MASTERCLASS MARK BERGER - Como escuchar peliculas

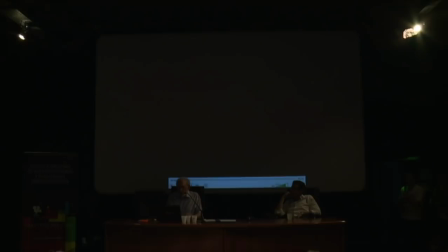(72:31)
Otra cosa que cuando hablamos del pulso de la música, podemos
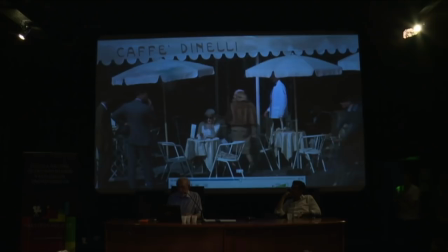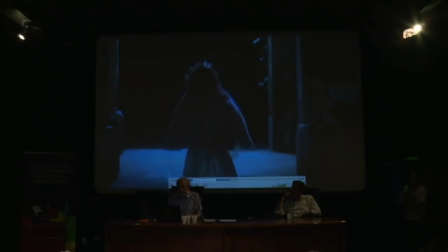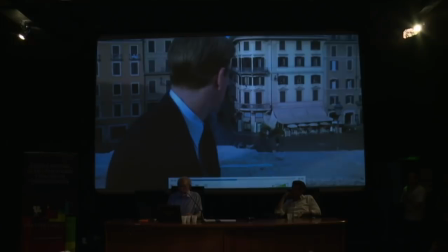bueno, se puede contar el ritmo, 1, 2, 3, 4, 1, 2, 3, 4. Y a veces se nota que los cortes en la película ocurren durante el 1.
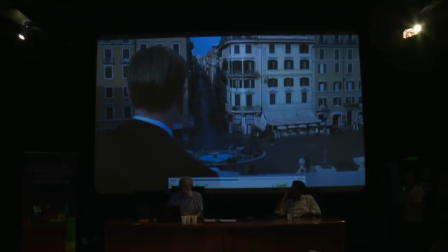(73:12)
Le das más esfuerzo, más énfasis en esos cortes.
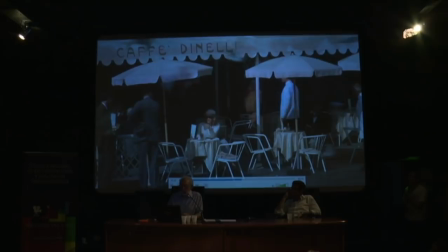(73:19)
1, 2, 3, 4, 1, 2, 3, 4, 1, 2, 3, 4.
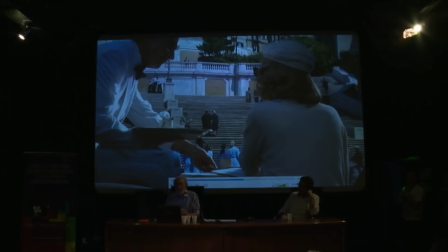(73:27)
Entonces, este corte a la espalda de Meredith ocurre en el 1 y le da un poco más énfasis. Y los editores y los compositores siempre juegan con la música y los cortes para
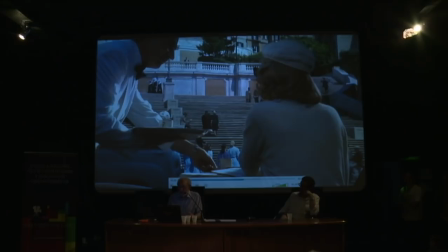(73:45)
transmitir el pulso de la película y enfatizar más los cortes.
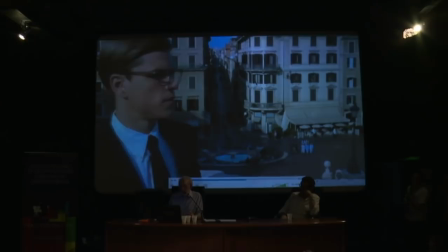(73:53)
También otras cosas.
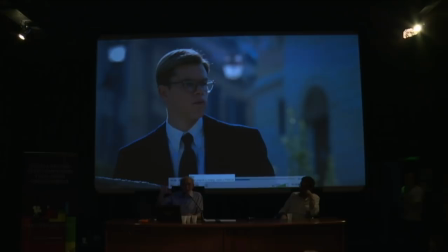(74:00)
Bueno, cuando suben los pájaros, hay una appoggiatura, que es un acorde con las notas que siguen en vez de todo a la vez, como los pájaros, y el acorde sube como los pájaros suben.
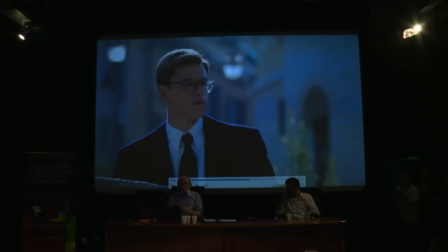(74:17)
Entonces siempre tratan de hacer conexiones entre la música y lo que está pasando en la película. Bueno, otra cosa es que
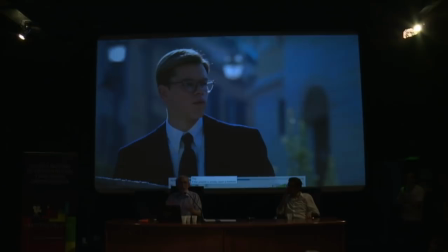(74:32)
música no está entregado como un completo, sin cambiar. Es una cosa como diálogo. Todos sabemos que el diálogo se puede consistir en
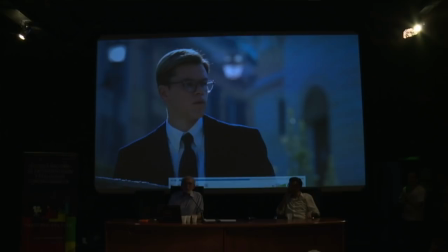(74:46)
tomas de unas palabras de una construcción de palabras de una toma, otras palabras de otra toma y otras palabras de otra toma para construir una frase
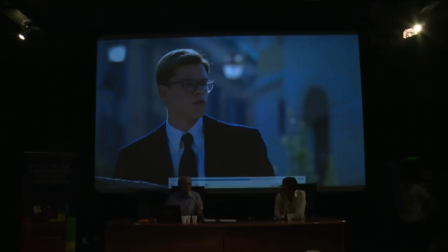(75:00)
parece de un tiempo, pero en realidad viene de dos o tres tiempos y dos o tres tomas distintas. Es la misma cosa con la música, que esa no es una
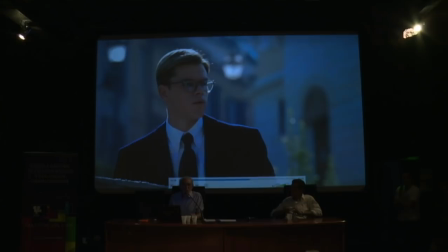(75:15)
composición, sino una acumulación de tres partes de música, tres cues, ¿cómo se dice? Sí, tres entradas. Tres entradas distintas de música. Primera fue lo que escuchamos al principio, que consiste en
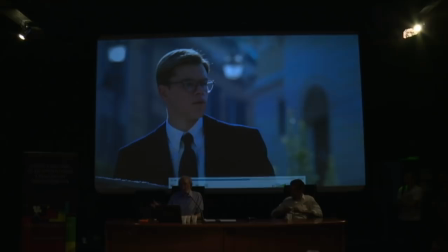(75:33)
el tema travesura durante la noche, el cambio al tema travesura con las marimbas y otro idioma.
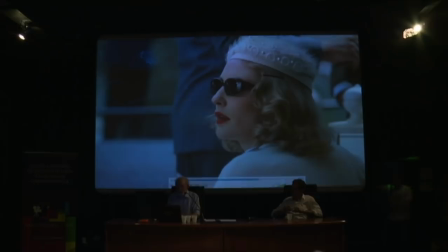(75:42)
Pero cuando cambia las emociones de Marge al aprender que, bueno, cambia las emociones de Gwyneth Paltrow,
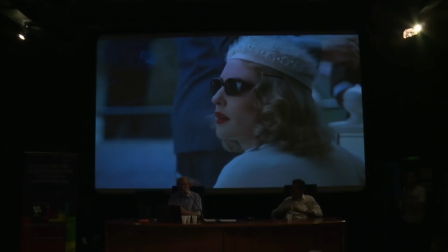(75:56)
de Marge, cuando aprende que Meredith era con Dickie antes, la música cambió también. Pero esta música no fue escrita por ese momento. Esta música viene de una hora más tarde en la película y fue cortado y juntado.
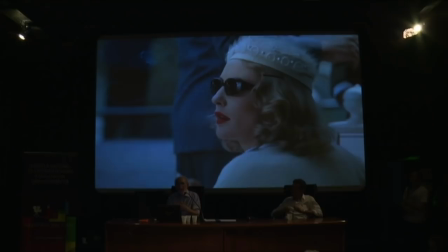(76:14)
Por suerte es en la misma clave, entonces no tenemos un choque de claves.
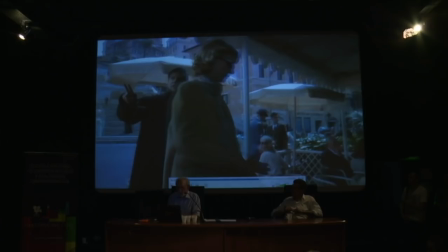(76:20)
Y es esta.